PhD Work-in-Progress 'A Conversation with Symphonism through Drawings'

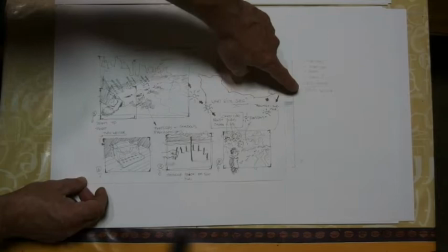(4:15)
So when you have sun in the morning over here, shining this way over the beach,
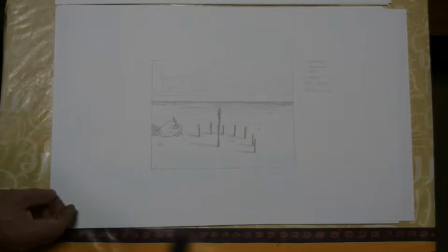(4:21)
goes all the way around and in the evening it will be on the left. just to have an idea on what direction to put the shades in.
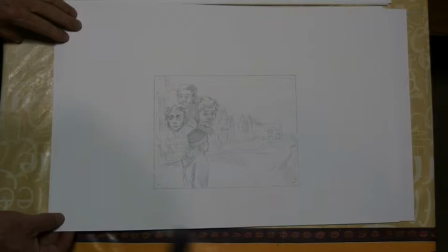(4:30)
So this is still developments. Here is thinking about the writers, overviewing the same. And again there is a kind of a repetition.
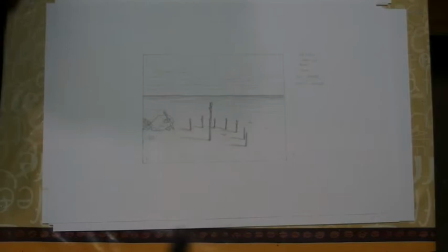(4:41)
We see again the silhouettes on the beach, but it's the silhouettes of the buildings.
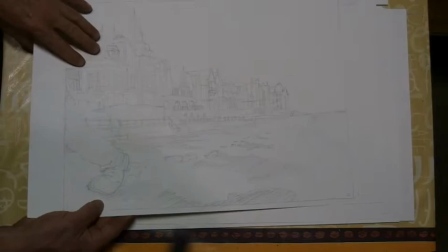(4:47)
These are the buildings.
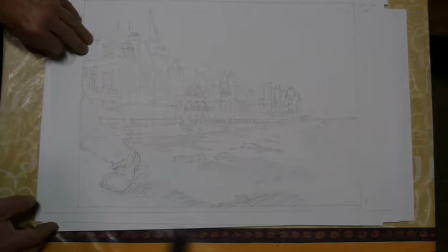(4:53)
These are these shadows, because I I wouldn't repeat this movement.
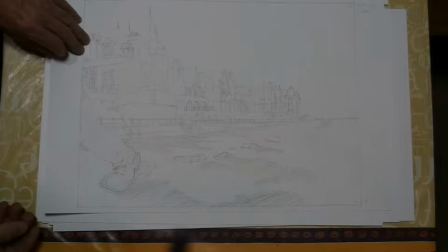(5:00)
It's going to be too much in detail and it's going to make a slurry image. I mean I don't think your story needs that.
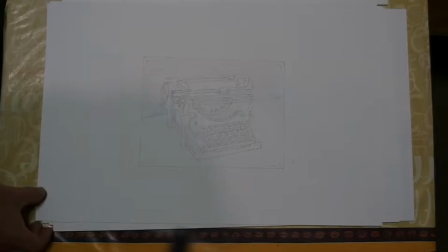(5:06)
Text-wise it's also not relevant anymore. Exactly. So please let's avoid that.
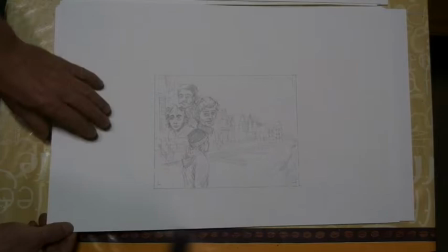(5:12)
So we have this second image.
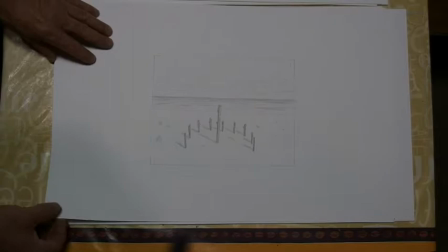(5:16)
The sundial is going closely to midday with this position of the shades.
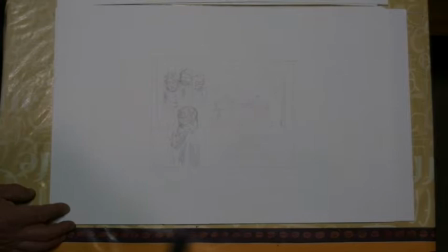(5:23)
So again we are developing, time-wise, yes? Yeah, that was the idea. Here we are looking at the mansion.
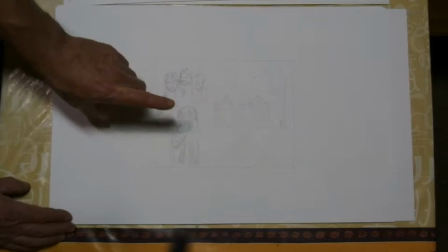(5:33)
There is a repetition of setup, more or less, of the thinking about the writers, looking at the mansion.
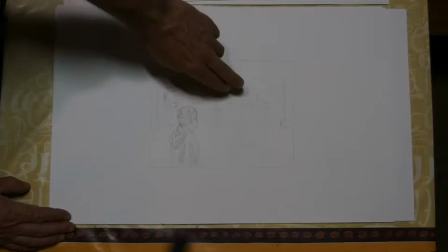(5:42)
And with the jet stream, the condensation traces of the airplane like a scarf in the sky.
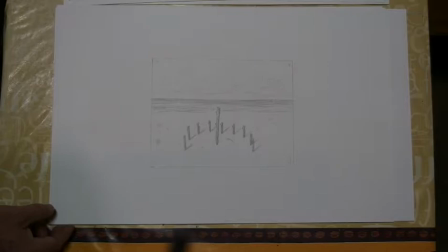(5:53)
And we have the last... And actually this is the first time when the stars appear?
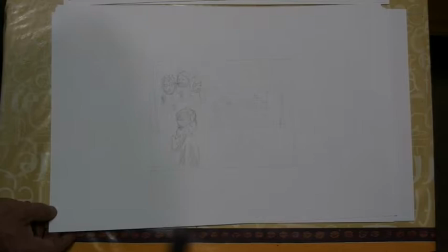(5:58)
Yes. Yes, that's the first time.
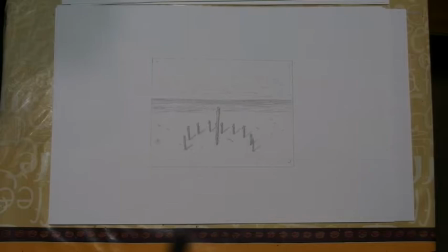(6:04)
Then last image of the sundial,
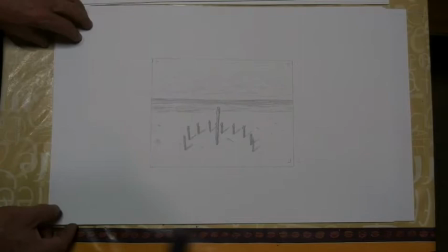(6:09)
showing afternoon going to evening, because the sun is going to the left behind us.
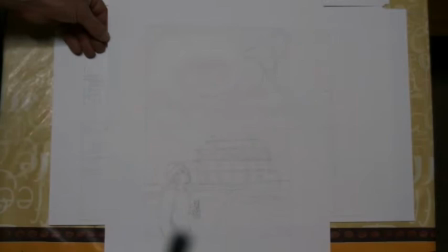(6:19)
Here we have the mansion with the circular kind of
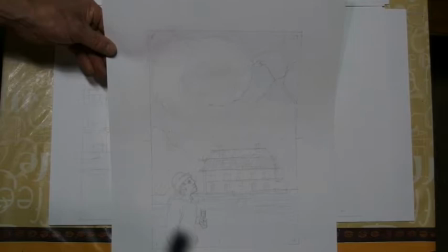(6:25)
condensation marks from the airplane without the riders.
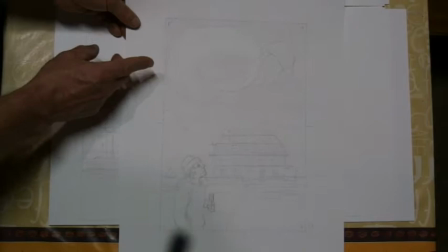(6:32)
The idea here is as well to zoom in, not to zoom in but to go up from here to where the protagonist is looking to see the
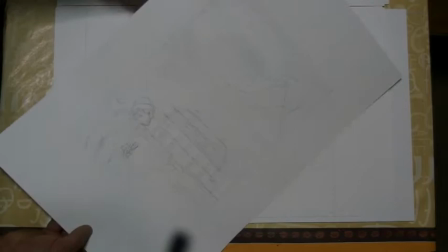(6:40)
detailed circular shape of the condensation stream of the airplanes.
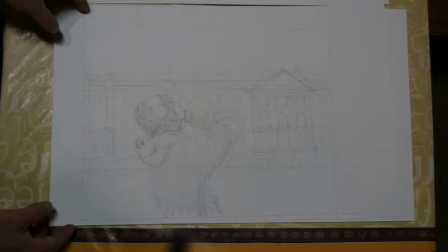(6:48)
This is the first view on the Hermitage, the distress of the protagonist.
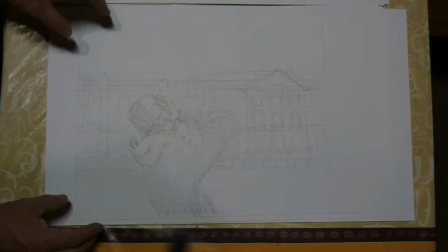(6:56)
And the idea here was to zoom out. Start from what I remember.
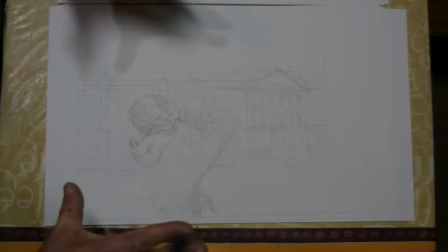(7:02)
Start on the protagonist and then zoom out on the Hermitage.
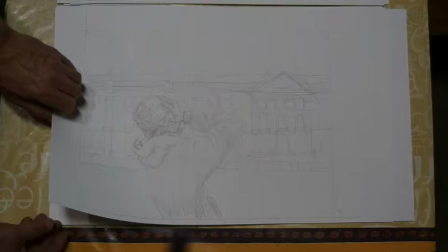(7:08)
That's why it's a big drawing again that you can zoom in, out as you want.
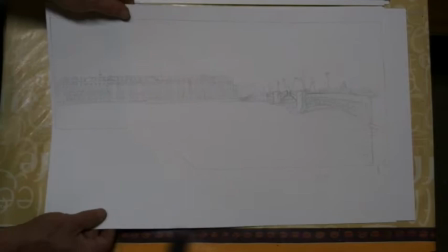(7:14)
First lips in the sky, flying as a flock of birds. Overview of the Hermitage,
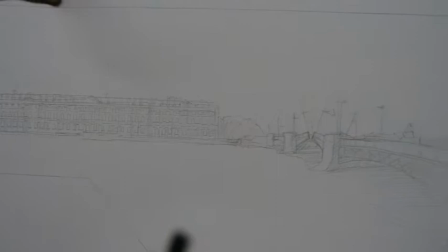(7:22)
but it's gonna be more this kind of thingy going to the bridge and the bridge is opening,
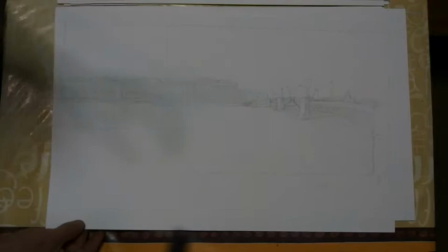(7:30)
the palace bridge again. This part is the recapitulation?
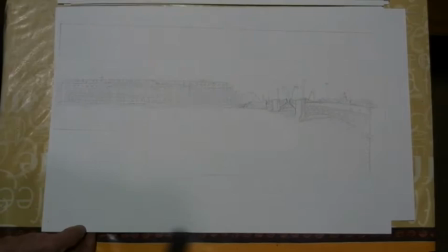(7:36)
This is the first image of the bridge starting to open. As you can see, it's just slightly opening up.
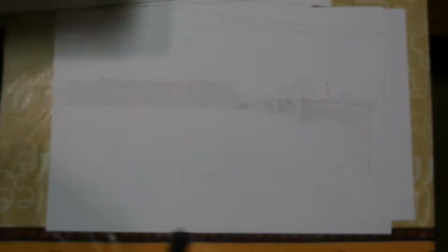(7:43)
The view is, that was your question,
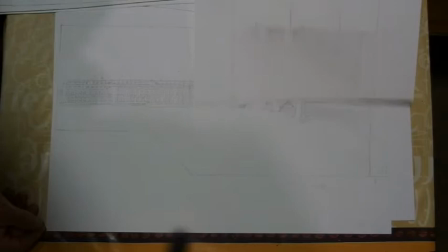(7:48)
how about the view is more or less the same direction.
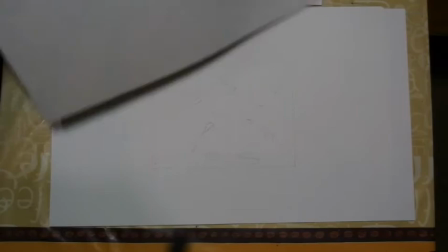(7:54)
Yes, exactly. As discussed. Next step, the flying lips.
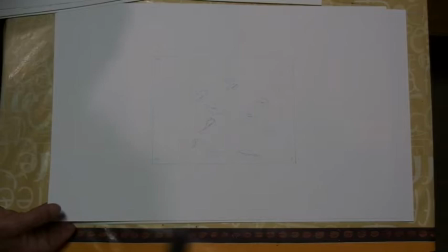(8:02)
Needs to be the next step. That's something technically I have to look up for, that there is an interesting following up in the positions of the lips.
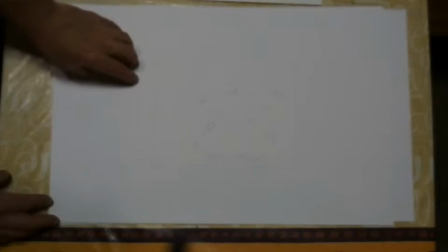(8:09)
It's gonna be some trying out that you can have the idea that they're flying around.
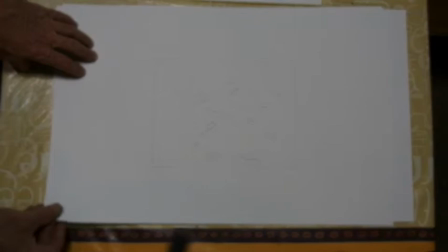(8:14)
Worst case I'll add the comic book kind of arrows which I try to avoid. So you want to find some poetic reasoning behind the movement? That's how we discussed it.
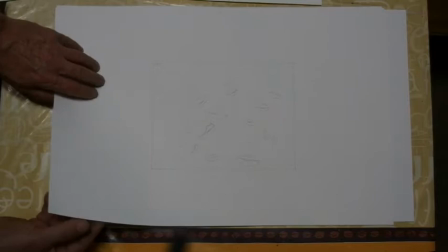(8:25)
I'm not trying to find any poetic reasoning behind your Russian because I only heard really weird sounds that you call language. It's not happening here. Voilà.
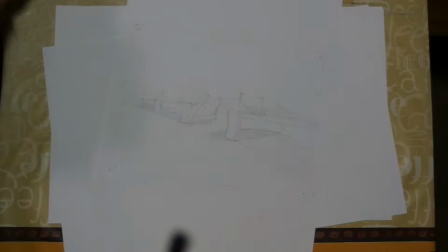(8:39)
Second step of the bridge. Oh, wait. Turning around.
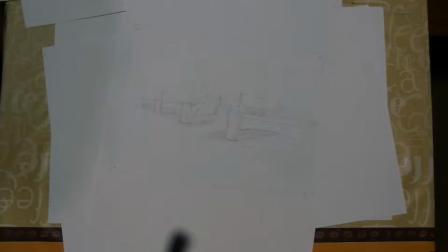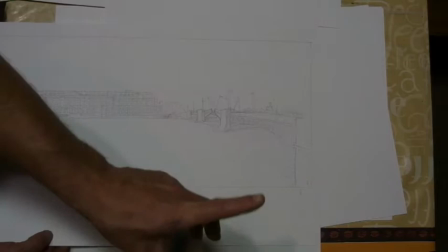(8:49)
Coming from this camera position.
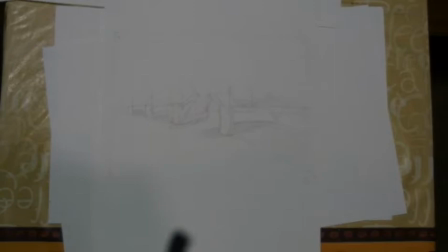(8:54)
Turning around to a more sideways view on the bridge. The bridge is opening up.
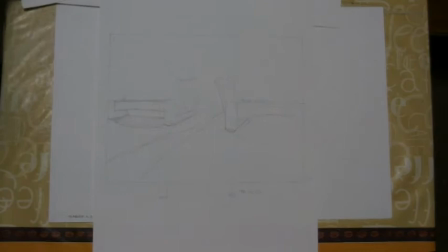(9:03)
and then again third view technically
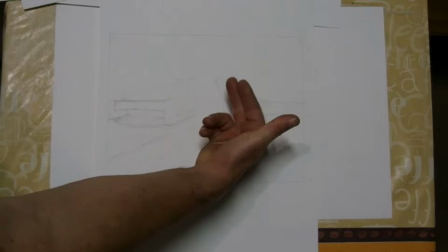(9:09)
I think we need I need to put these two pillars further away
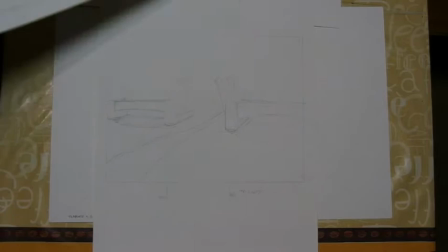(9:14)
from each other because if the bridge closes like this it's not realistic there's something in the proportions not right
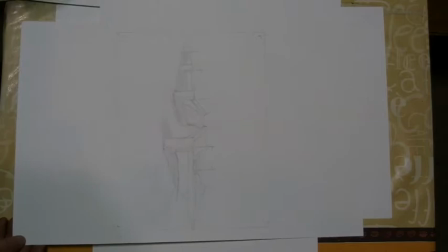(9:19)
yet so opening opening up,
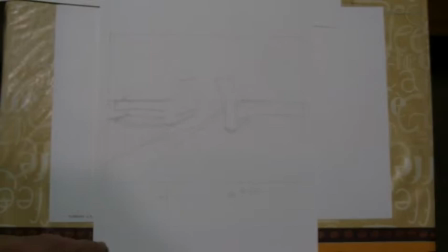(9:26)
opening up more and opening up even more and here you can see the boat left through
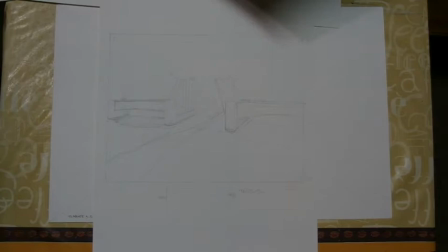(9:35)
the bridge and then you can zoom into or to the more abstract images and this is number 20.
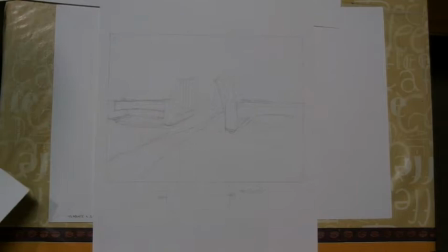(9:47)
There will be sky here but it's it's this is limited because you you film here and then and then go to the bridge.
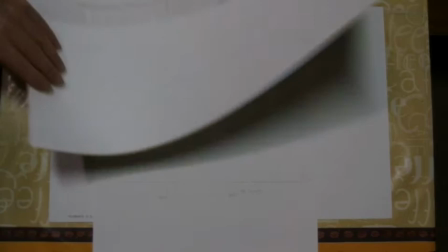(9:56)
You can zoom in a bit to the bridge to get the bridge on the same size of this. So you can pan and zoom in.
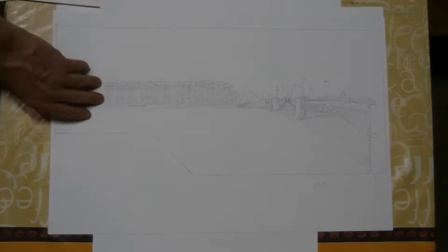(10:03)
You can pan and then zoom into the bridge to get the same size.
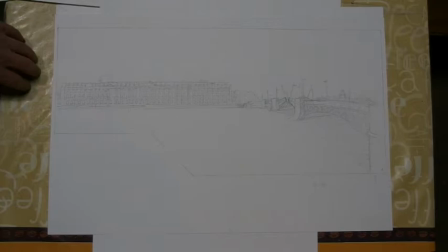(10:10)
This is an important thing you need to keep in eye but I'll go to the technical things as well. To have the narrative in images.
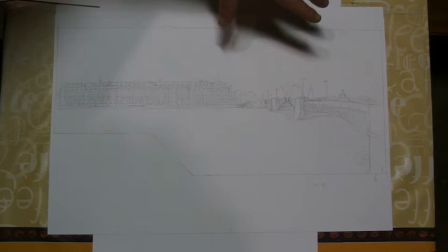(10:17)
If you film this you should zoom in and the amount of zoom,
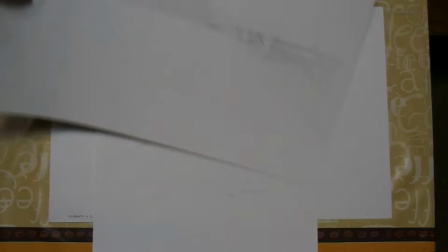(10:23)
the distance from the camera to the image here should be exactly the same as
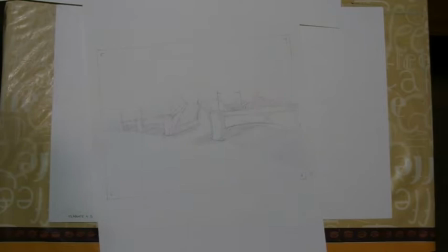(10:30)
for this one and the last one to enhance the repetition,
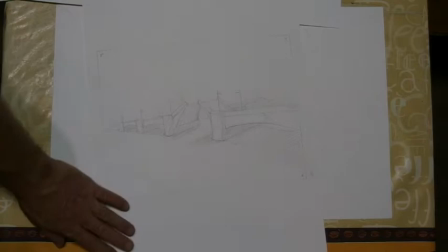(10:37)
to make sure it's narratively, image-wise powerful enough. So it might be even more interesting to film it the opposite way.
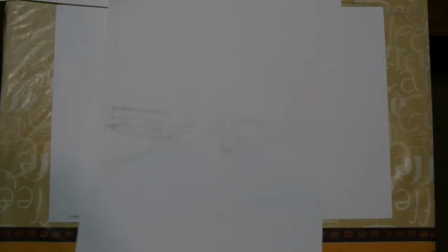(10:47)
Film this one exactly in frame. This one you can edit when you want.
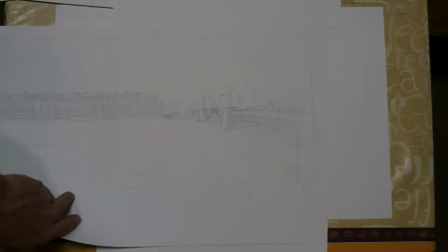(10:53)
Same position of the camera and then film this one and instead of zooming in,
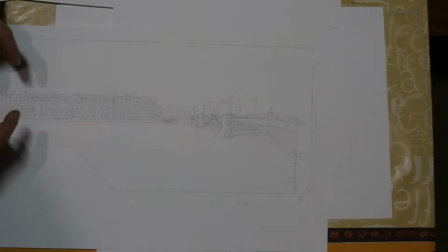(10:59)
yeah and then from this one zoom out and go through the panoramic view and then just reverse this following up.
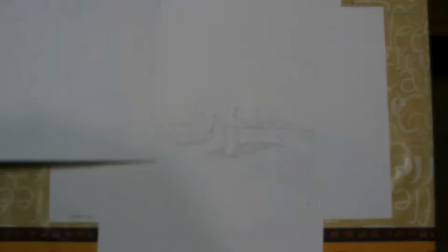(11:06)
That you start with the camera over here, go there and then you know for sure that this and the next one will be
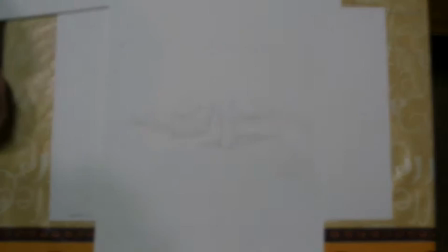(11:13)
in the exact frame angle
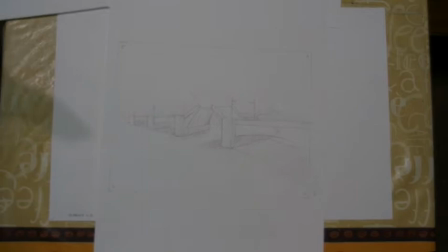(11:18)
and then you can add the lips in between so you have this strong following up of images which you will need to have this continuity
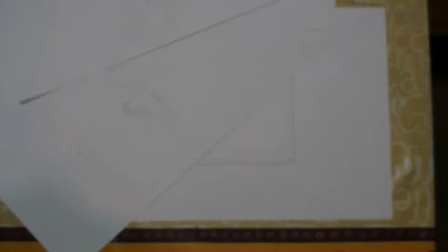(11:31)
of the image. That's the important thing you need to keep an eye on.
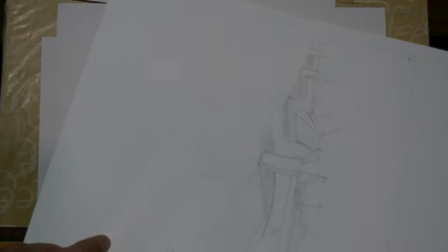(11:38)
It's just basic images and animation.
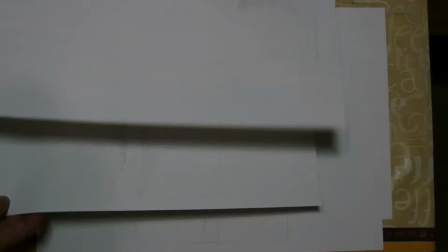(11:42)
It's not even animation it's basic images but the continuation will be very important otherwise even with these basic images it won't work
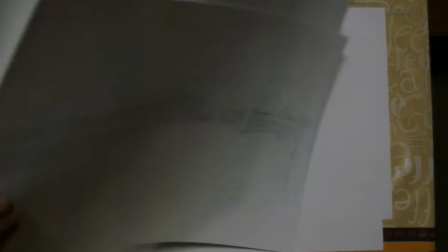(11:52)
visually as we plan.
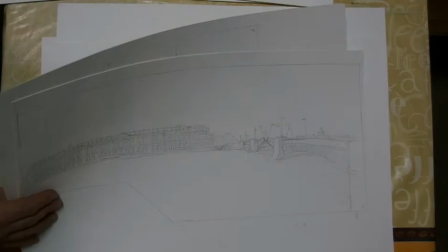(11:55)
I mean I realized this when I was trying out with putting some images one behind the other.
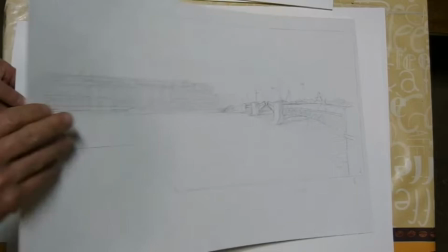(12:02)
So actually we are following your principle when you were doing the drawings and clusters, let's say,
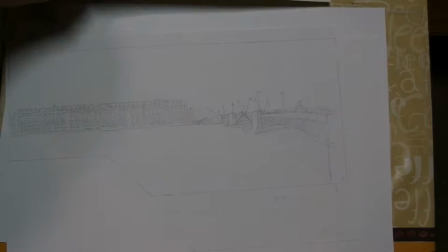(12:10)
when filming, yes? Yes, I would advise to do that, yes.
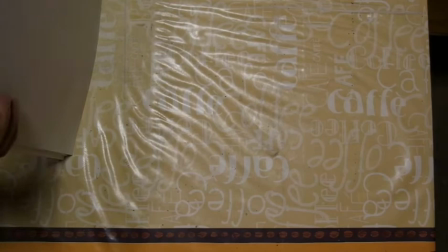(12:16)
To really respect those clusters with the camera on a very technical and very precise way.
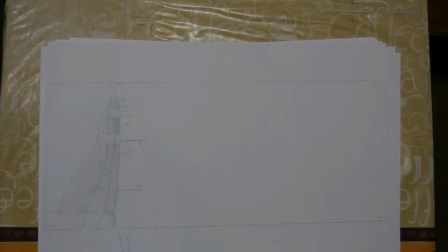(12:28)
That continuity will be important here.